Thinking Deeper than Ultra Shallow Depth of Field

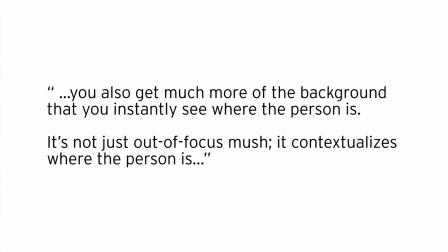He says, "You also get much more of the background that you instantly see where the person is. It's not just out of focus mush. It contextualizes where the person is." And I just love this.
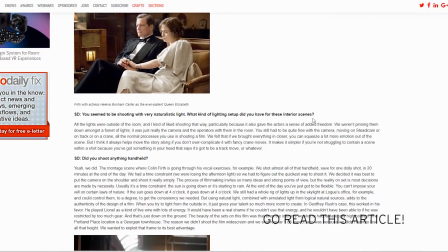The whole idea of contextualizing a character in a situation is so important in filmmaking.
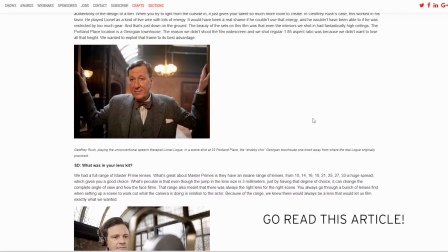And this context would be completely missing if it just was, a blurred mosh, right?
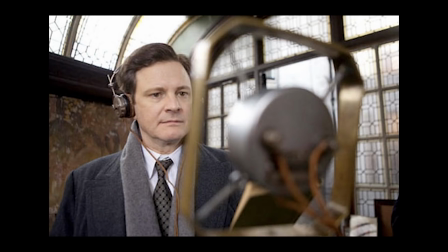Now, here's another shot that I really love, also used in the article. Look how huge that microphone is. What a daunting task, right? The mic just dwarfs this poor man. And it's like he's stuck in a box, and he's about to take on this task of fighting this thing,
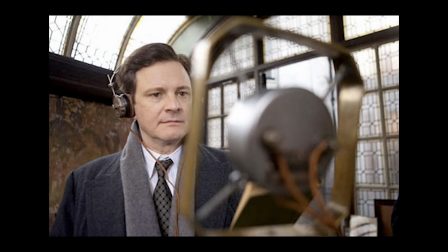and he's armed only with his voice and his confidence, right?
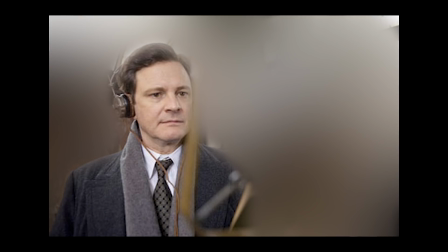So if everything was just thrown out of focus, super shallow depth of field, right? You don't get that same feeling.
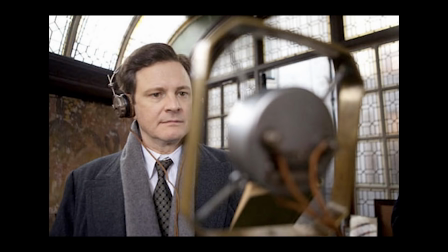You don't feel it, okay? And I want movies that make me feel things, okay? Not just look how pretty the blur is in that background. Here's another shot from one of my favorite films.
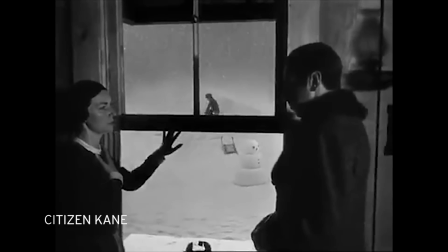Yeah, I know, right? Citizen Kane is so cliche. Everybody loves it. And then you have the other people that go like, oh, it's not so great.
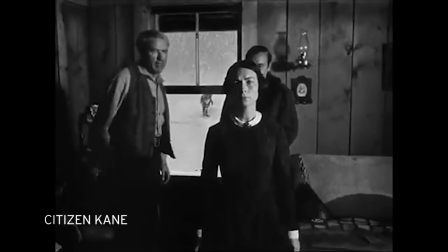Dude, it's a freaking brilliant film.
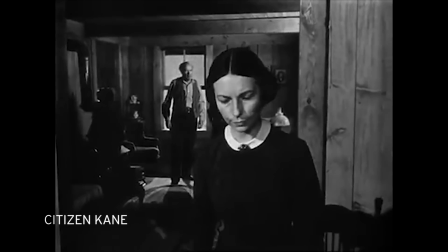And if you are someone who wants to be a cinematographer or a director or a writer or anybody in filmmaking,
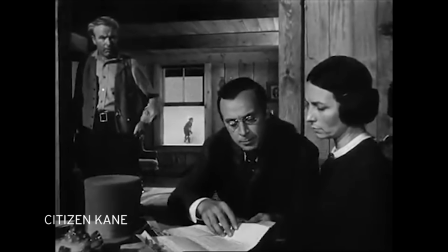anything in narrative filmmaking, you have to watch this movie and you need to pick it apart,
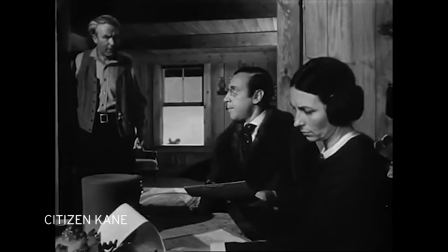okay? You need to watch it. And in this scene, we have a technique called deep focus.
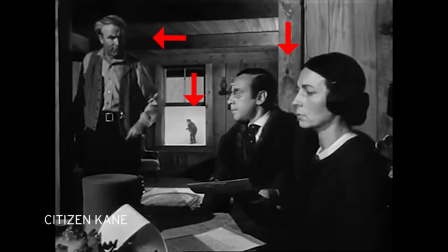This is where multiple things are happening all at once, right? And you can see everything happening.
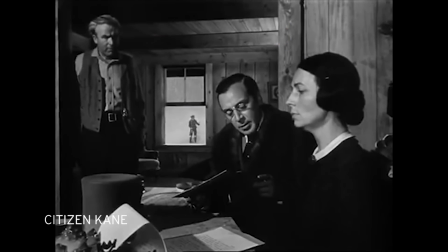Your eyes can search around and see all of the context to the story that's unfolding in front of you.
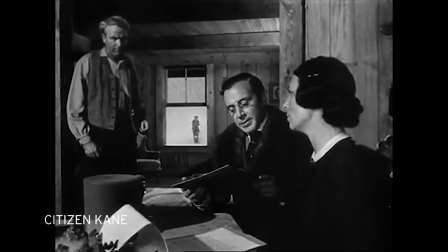You can see out in the front, there's this woman who looks like a Quaker.
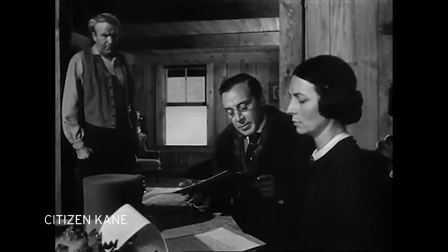Her hair's all up in a bun.
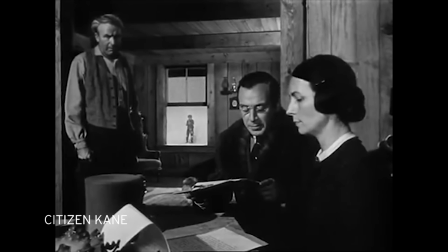She's very, it's like she's very strict, very, very proper, very direct in everything that she wants to do, and very clean.
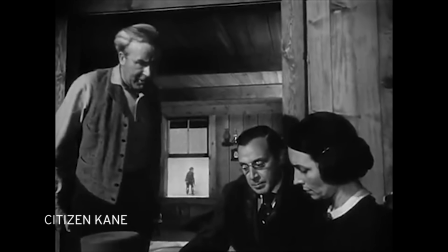And then she's talking to a guy who looks like, businessman, about what's going to happen with the kid that's just playing in the snow in the background, right?
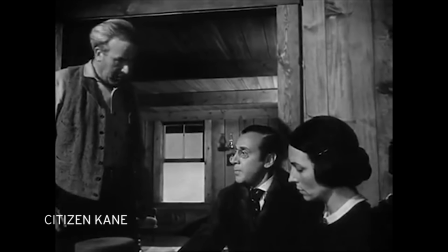And just to the left, you see a dude who looks disheveled.
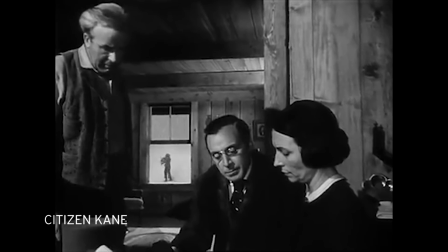He's saying something about being a bad father, or if he ever was a bad father or a bad husband, all that kind of stuff.
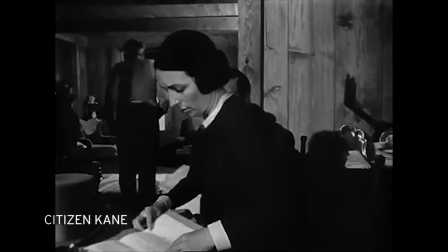And it gives you so much context without even having to cut.
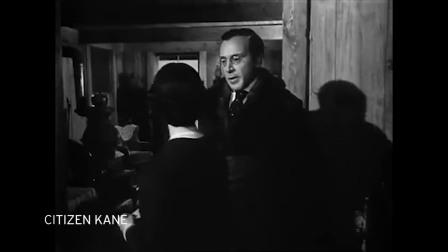It's absolutely brilliant the way that it's delivered, okay?
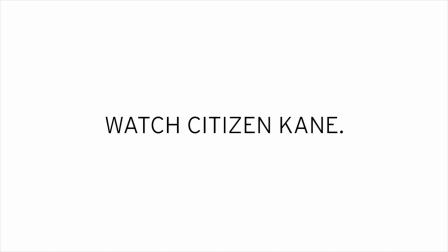I could go on forever about this, right? I think that there's so many other things for us to talk about when it comes to cinematography.
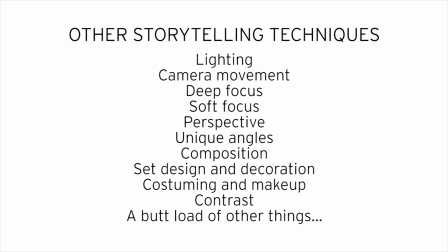I hope that you, after this video, can appreciate these different kinds of cinematography techniques, even if it's just shown to you very briefly. And, of course, leave some comments below. Am I wrong? Am I wrong? Is shallow depth of field like the only thing?
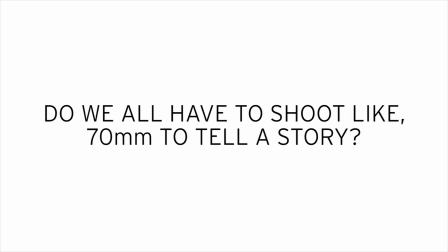Do we need to start shooting with like medium format sized sensors just to tell a story now?
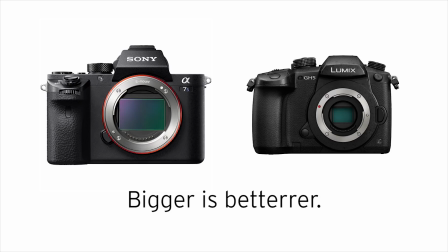Because, Super 35 isn't good enough. Micro Four Thirds not good enough. I mean, my perspective is this, right?
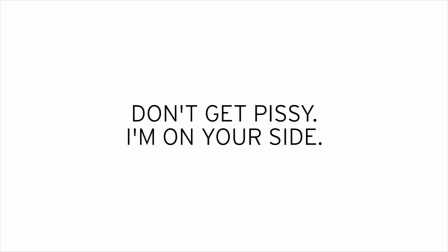For people who really, really like the shallow depth of field thing, I'm not saying that you should never do it. I'm just saying that obsessing over it and making all of your decisions in regards to gear and talking poorly about people who want to shoot with a sensor size that's not full frame, for example,
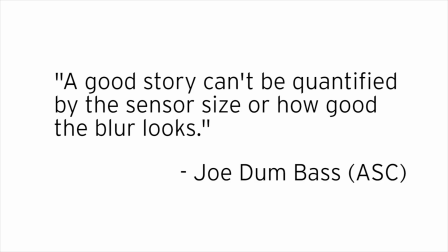that really most people who are cinematographers, at least the ones that I know,
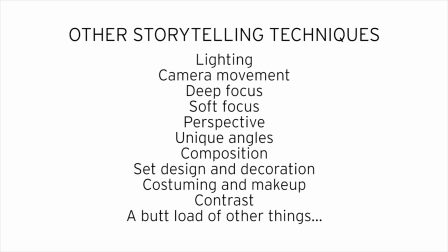they talk about these other things a lot more than they do shallow depth of field. So I hope you enjoyed this.
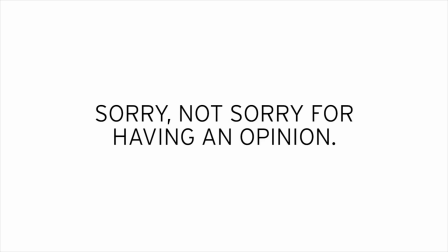I hope it, doesn't piss off too many people that I'm having an opinion. And catch you next time.